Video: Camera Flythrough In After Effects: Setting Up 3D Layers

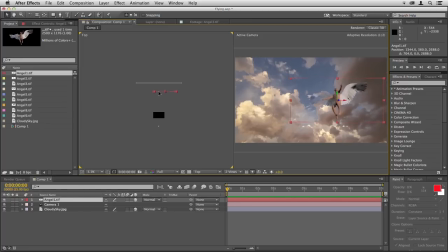And one thing I'm noticing straight away before I do anything else is that even when I move this angel right back towards the cloudy sky, there's not that much distance between the camera and the sky. We're trying to create a fly-through where there's a really good sense of depth, and we're not really getting that here.
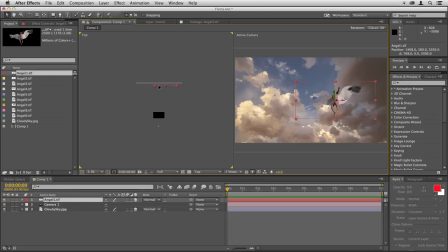That angel isn't very far away. If I move it further back, it disappears behind the sky. If you look on the right, it's gone. So I'll bring it back in front of the sky image there. So what we need to do is create more depth, more distance between the camera and the background.
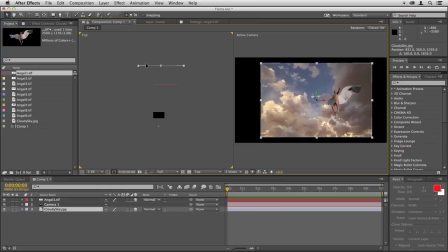Once again, I'll just click on the sky and move it backwards, create a lot of depth.
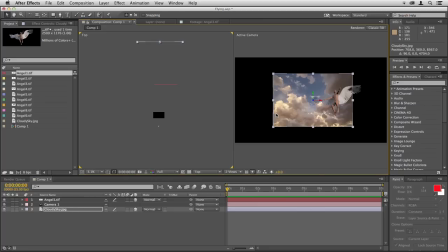Now, of course, you can see over on the right now the sky isn't big enough, but that's okay. We can scale it up. Just hit S and then drag on the scale numbers until it visually fills the frame on the right.
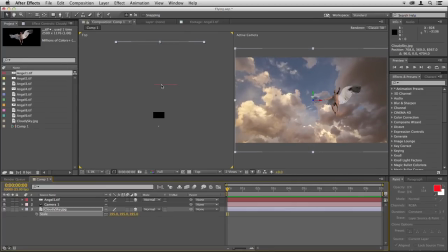Now, I'm just going to grab this angel again by clicking here. Move it backwards and look over on the right, you can see that angel is now very distant, which is what we want. We want to create this sense of flying through a deep scene. I might make it even a little more extreme than that,
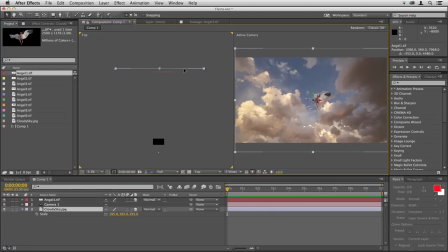so I'm going to click on the image of this cloudy sky and move it back even further,
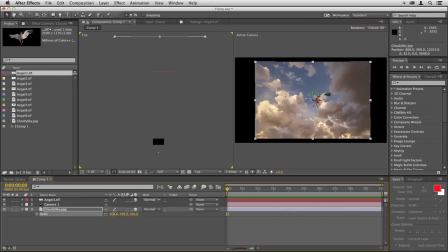and then just scale it up again until it's filling the frame on the right.
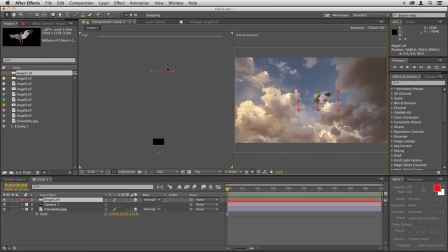Now if I click on this angel, you can see that if I drag it right back, it's looking very distant on the right, and that means we're going to create a really strong sense of flying through lots of space. So I'll position this first angel just about here. I can see where it is.
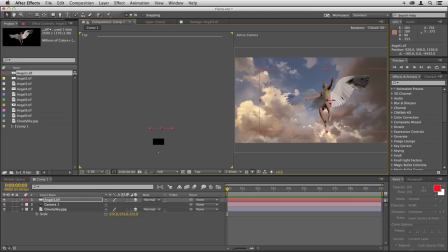If you look on the right, the same arrows are here. I can use them to maneuver the angel. I can click on the green arrow and move it up and down. The red arrow, it'll go side to side, and the blue arrow,
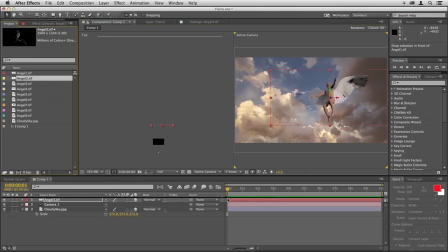or move it towards the camera or away. We'll drop each angel in one at a time, bring in angel 2, make it 3D. And rather than being too precise in creating my composition to begin with, I'm just going to move each angel sort of out of the way of the camera where I can roughly see it in its own piece of sky.
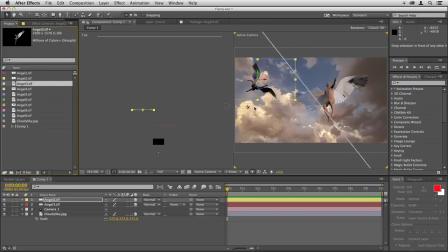I'm not going to worry too much about getting a perfect composition at this point. So just repeat this for each one so we can see roughly what's going on and where each one is sitting. So with those four now in, I am going to bring in the rest all at once.
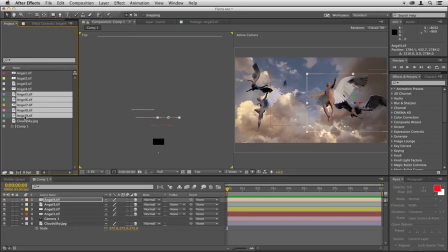So I'll click on angel 5, shift click on angel 9, and drag them all over to the timeline.
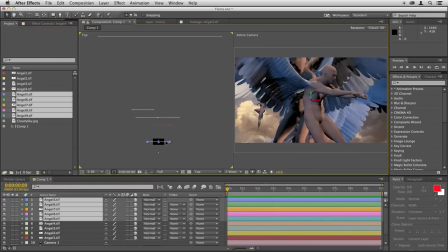Check the 3D boxes for all of them. Then I'll drag as a group, drag them out to the background.
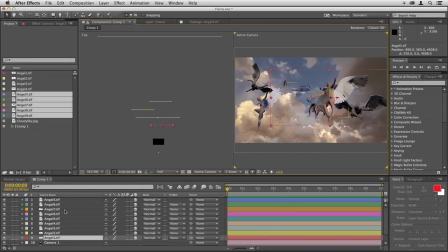Then I'll just click off them. And then in the timeline itself, I'll select each one. And with it selected, you can see there the colored blue box for angel 5. I'll just click on that frame and drag it out. Click on angel 6, drag it out, and so on.
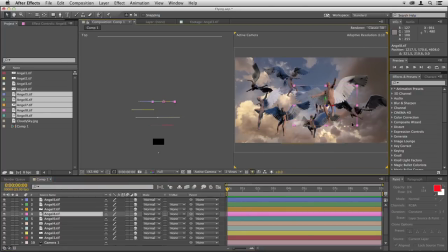And this is just a way of getting everything into After Effects so we can see roughly how it's going to look in that composition. And then we're ready to start arranging the frame itself for the fly-through.